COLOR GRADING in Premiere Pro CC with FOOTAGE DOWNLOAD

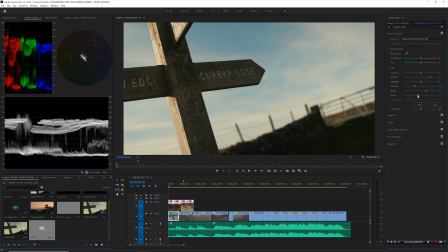241s
i will keep generally pretty consistent throughout every single shot let's jump on to the next one because i don't want this video to last
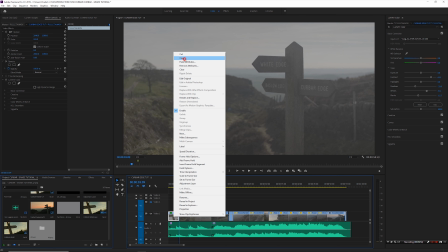249s
uh three hours what i'm going to do to make this easy i'm just going to copy the grade off that shot paste it onto this shot now this won't
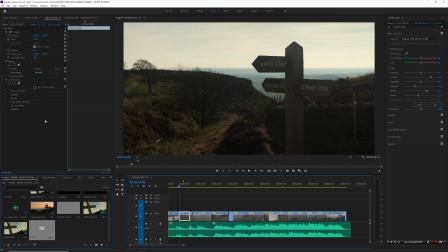258s
match perfectly but it would be a kind of good decent enough starting point so let's have a look at the scopes so the first thing i'm going to do is bring down my white point to 80 as before I'm
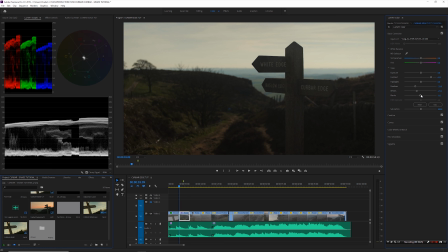274s
gonna bring up the blacks to five where they were before and I'm gonna raise my shadows on this one because shadows are now too crushed or too dark should I say and just looking at the RGB parade
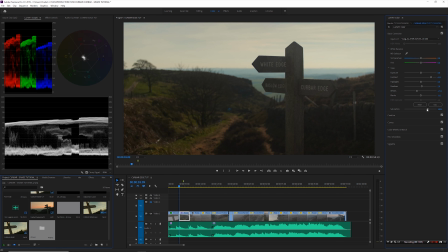289s
I think this image is warmer than the previous image ever so slightly so I'm just gonna cool it off a little bit and then what I'm also gonna do back in curves is i'm gonna bring more saturation to pop that sky a little bit more because in this in this shot i am
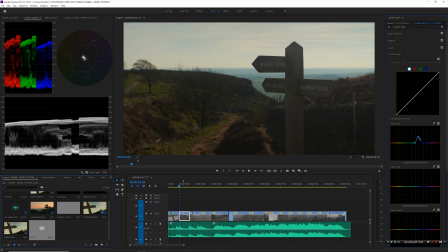306s
shooting way more into the sun so it's taking away from that saturation from the sky and what i'm also going to do is just pop the colors of those grass uh this this grass more i'll just drag my end point out there so it includes more color and there's something like that not not too much
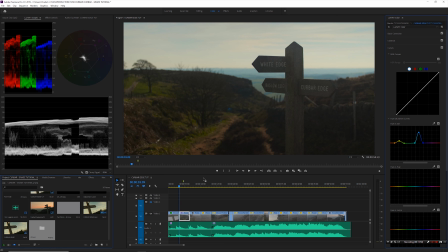324s
just a little bit and let's flip back back and forth between those two they match pretty well to me okay so what you should be able
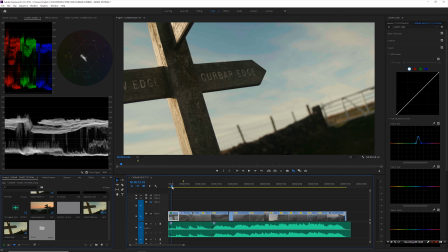333s
to kind of notice from these first two shots is I'm not doing a great deal but what I am doing is consciously thinking about like where my white point my black point is I'm consciously thinking about
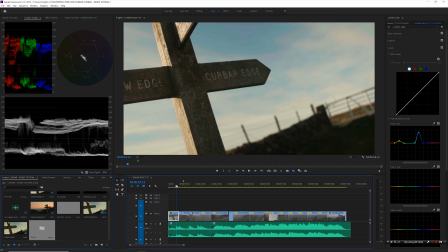345s
what I need to do to the next shot to make it match well with the with the shot prior to it i'm looking at my rgb parade i'm looking at my vector scope and i'm looking at the waveform to determine okay what do what do i need to do to the next shot
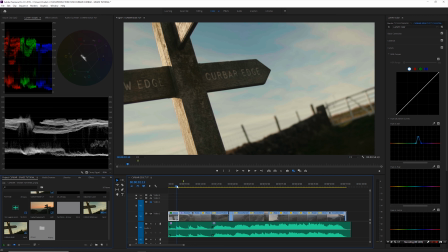361s
to bring it in line with the previous shot if i'm happy with the previous shot which i am in fact just looking at that it needs a bit more yellow in the highlights to match what i showed in the original finished video there i think that's that's more in line with the finished
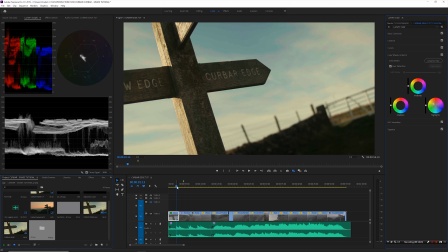376s
video that i actually you know rendered off that you can watch on the link in the description and that probably needs the same something like that
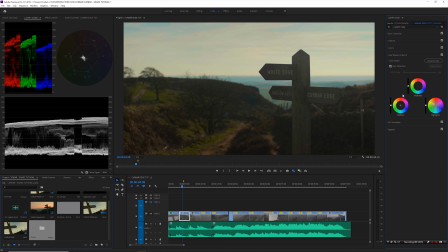384s
so yeah but i'm not doing much so i'm not changing my shadows in in the color wheels or the mid tones like the the the location is gorgeous i don't need to mess with it the curves i tend to use a hell of a lot so the hue versus saturation curve i
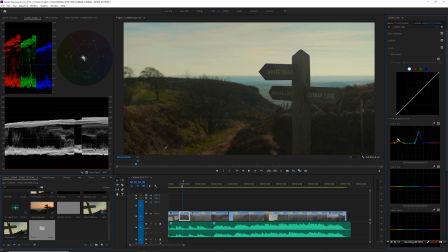400s
tend to use a lot just to push more saturation into colors that I that I want to pop out more I also use the hue versus hue a lot so if we take that blue for example and I wanted to change the color of that blue I would use that to do to
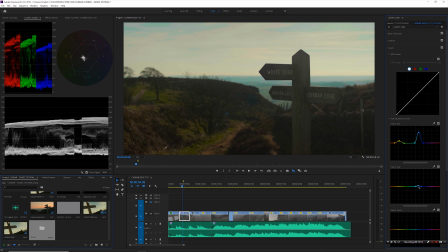414s
do so you know I could make it more teal like that but in this particular video I don't want to do that so I like the sky as it is so what I suppose the the message here is don't mess with it if it's not if it if it's looking pretty decent off on camera and you
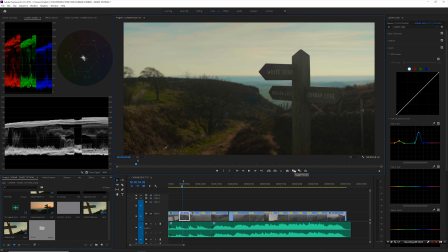428s
should always be aiming to make things look good on camera and not be trying to fix it in post you know as we say in england you know you can't polish a turd at the end of the day so if you've captured rubbish in the first place
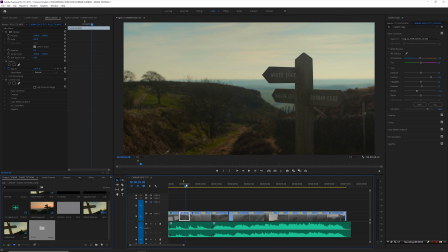442s
you're not going to be able to save it in the grade okay so let's jump to a shot later on in the video we'll take this one here because i
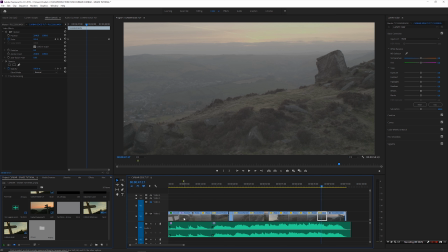449s
showed it at the beginning again i'm still going to copy the grade i'll have to make a lot of changes to it but it's still a starting point
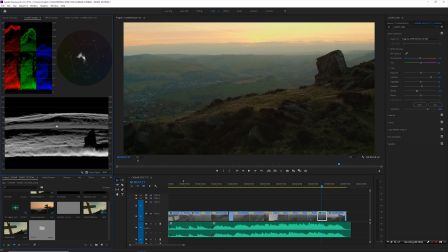456s
looking at the scopes I can see my white point has moved slightly up to 90 IRE but that's okay because the sky is much brighter at this stage the sun has set it's just behind the clouds here however in curves obviously we no longer need this hue versus saturation for the blue I'm just going to reset the whole curve
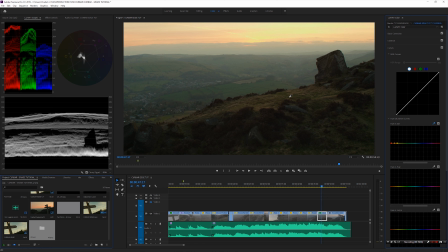475s
and what I'm going to do is pick that bunch of colors across that ridge there and I'm just